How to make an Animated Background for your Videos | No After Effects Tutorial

Всем привет! Welcome back to this channel. If you're new here, my name is Elvin, and on this channel we explore filmmaking as well as strategies and tools to live a more happier, productive and inspired life. What you just saw is a little Instagram video that I made for Monster. It was sadly not sponsored whatsoever. It was just a personal practical project. A couple of people reached out to me in Instagram and asked me how did I create the intro and the outro with these moving leaves. So I thought it would be a good idea to make a tutorial, because when I was researching I was not able to find any videos that would help me to make my idea come to life. The storyline for this project started from the end. I wanted to create an outro with fruits mimicking the shape of the can in a jungle setting.
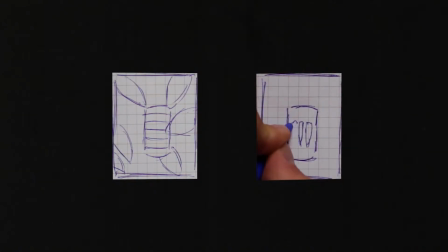(1:00)
The fruits would then transition into real can using fire transition, which ended up being an orange light leak,
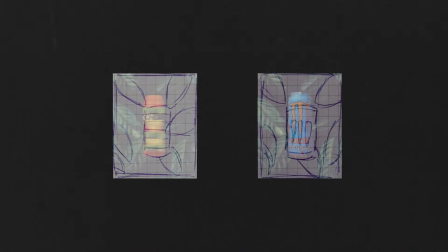(1:07)
and I wanted to create depth by making the can seem behind the leaves.
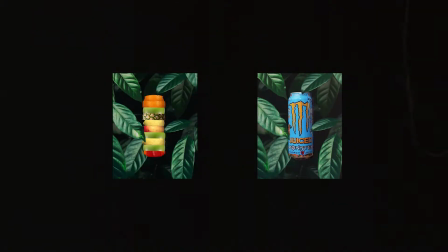(1:11)
I felt this would be a great way to highlight the tropical fruits that are used for this flavor of Monster.
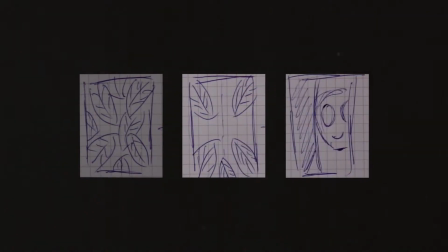(1:17)
This led to the idea of the intro. I wanted the audience to feel as if they're moving through the jungle, finding the beast on the other end.
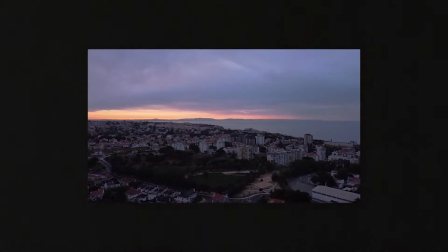(1:25)
Question was, how can I pull this off without living near a jungle?
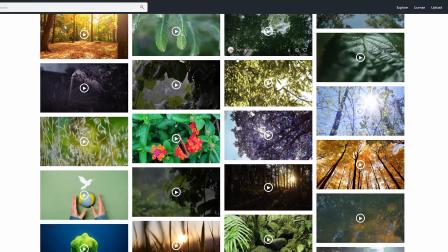(1:30)
I began my search by going to various stock footage websites, both free and paid,
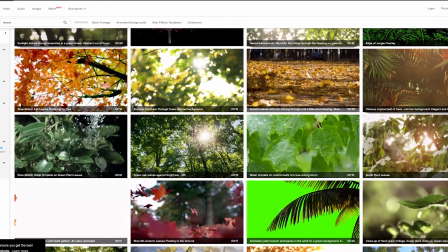(1:35)
and could not find anything that would remotely resemble something that I would want to create. When I was close to giving up on this idea, then it suddenly struck me. I could create my own background.
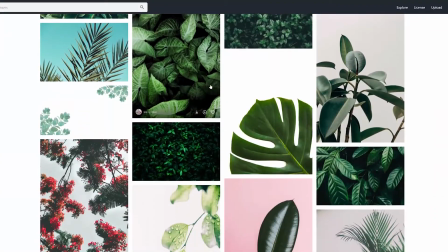(1:46)
Image-wise, I was able to find something really quickly that I really liked, and best of yet, it was royalty-free.
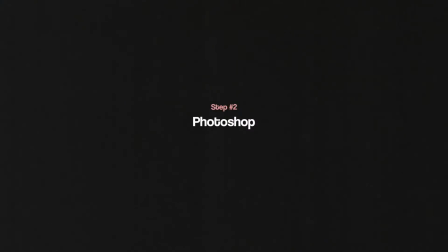(1:52)
With the image chosen, I loaded up into Photoshop.
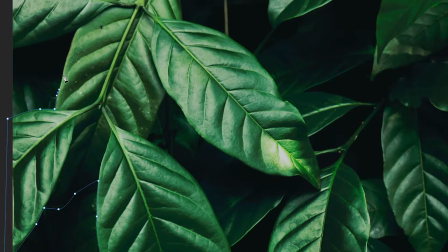(1:55)
To animate an image and to create depth, it is important to have separate elements of that same image separated from the background.
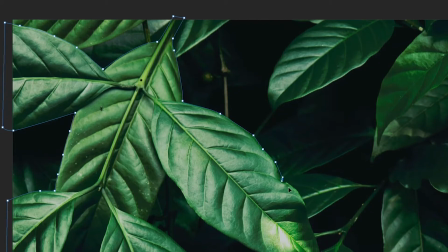(2:02)
So I proceeded to cut out various leaves one by one, and to make this process as simple as possible, I used a pen tool in order to make my selections.
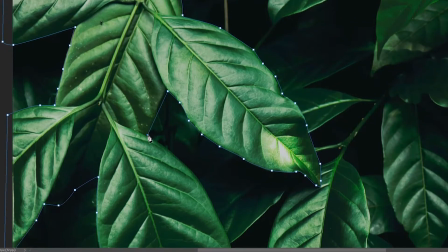(2:10)
Considering that the leaves have a very uneven shape, pen tool really helps out to create those curved lines.
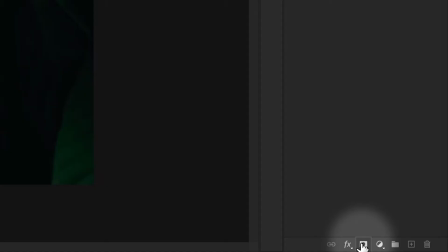(2:16)
Once I created a path, I right-clicked, pressed make a selection, and then pressed mask to isolate only the part that was selected.
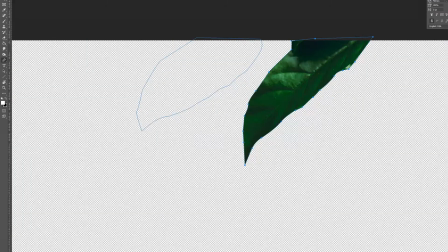(2:24)
For best results, I advise you not to rush with this process. Take your time, make your selections, turn it into a mask, and then review every single mask.
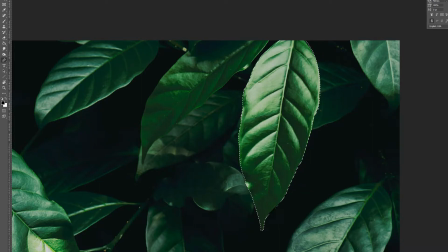(2:32)
Zoom in, make sure that you have all your lines selected and smooth as possible.
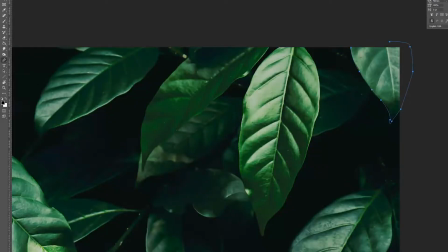(2:37)
I advise you to also feather a little bit your edges, because remember guys, in this world everything has a little bit of blur.
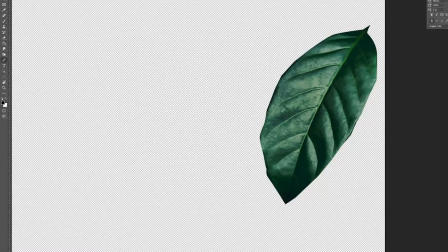(2:44)
There's nothing that is laser sharp, and when you try to blend images together, sharp lines is your #1 enemy.
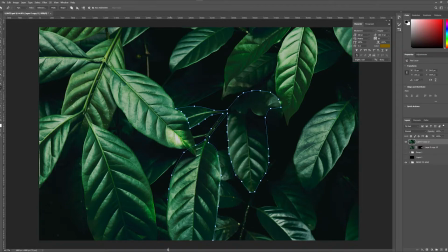(2:51)
Now that I cut out all the leaves that I wanted, the next step was to rebuild some of the leaves that were covered by the foreground layer in the original image.
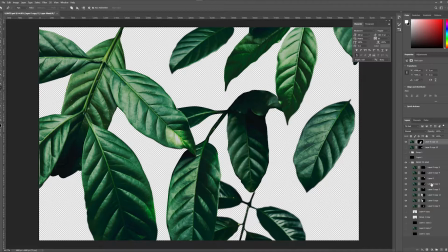(3:00)
To do this, I referred back to the original image and tried to pinpoint some leaves that had some similarities with the one I'm trying to rebuild.
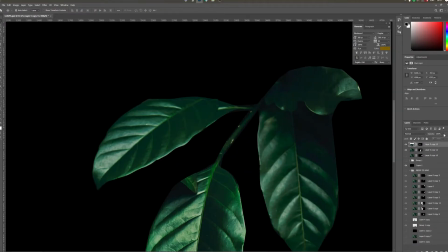(3:08)
So I make a copy of the upper leaf, remove a little bit of the opacity,
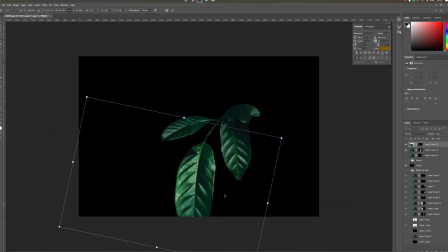(3:11)
and then size it and position it in a place that I feel will work best with the other layer.
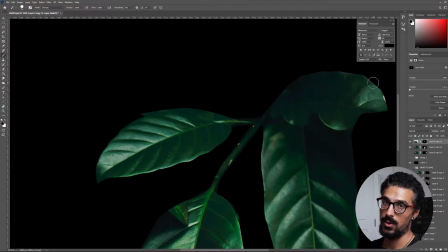(3:18)
Now that I positioned the leaf, it's time to blend both of the layers together. And to do this, I do everything using masking. There's nothing fancy here. So let's start with the underlying layer. I want to remove this excess part right here.
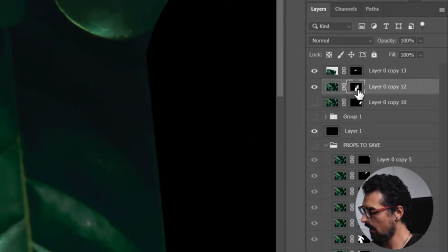(3:30)
So let's press on the mask itself. Let's press B to make sure we're using a brush.
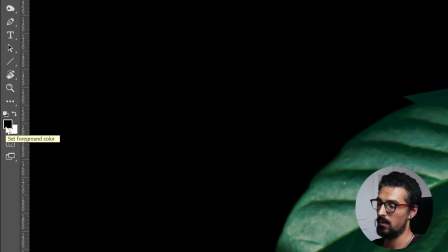(3:35)
And ensure you're using black, because black removes parts of the images. And start painting over the areas you want to remove.
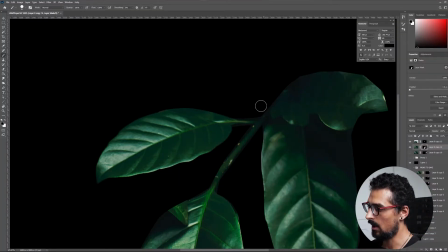(3:42)
Just like this, as long as both the underlying layer and the foreground give you a nice shape.
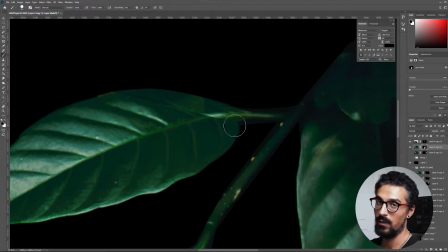(3:49)
Now here on the other side, I can see we don't have enough of the leaf, so I'll have to shape it the other one, meaning the foreground. So let's select that layer. We are already using black. I will remove my hardness to roughly 70% just to match the edges of the rest of the image.
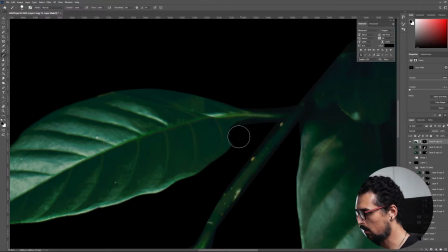(4:09)
And let's just paint in and shape the leaf just like this.
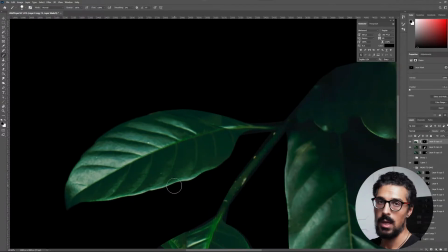(4:16)
Let's see. Okay, this is probable. One thing I learned over the years is that you don't need to be super precise.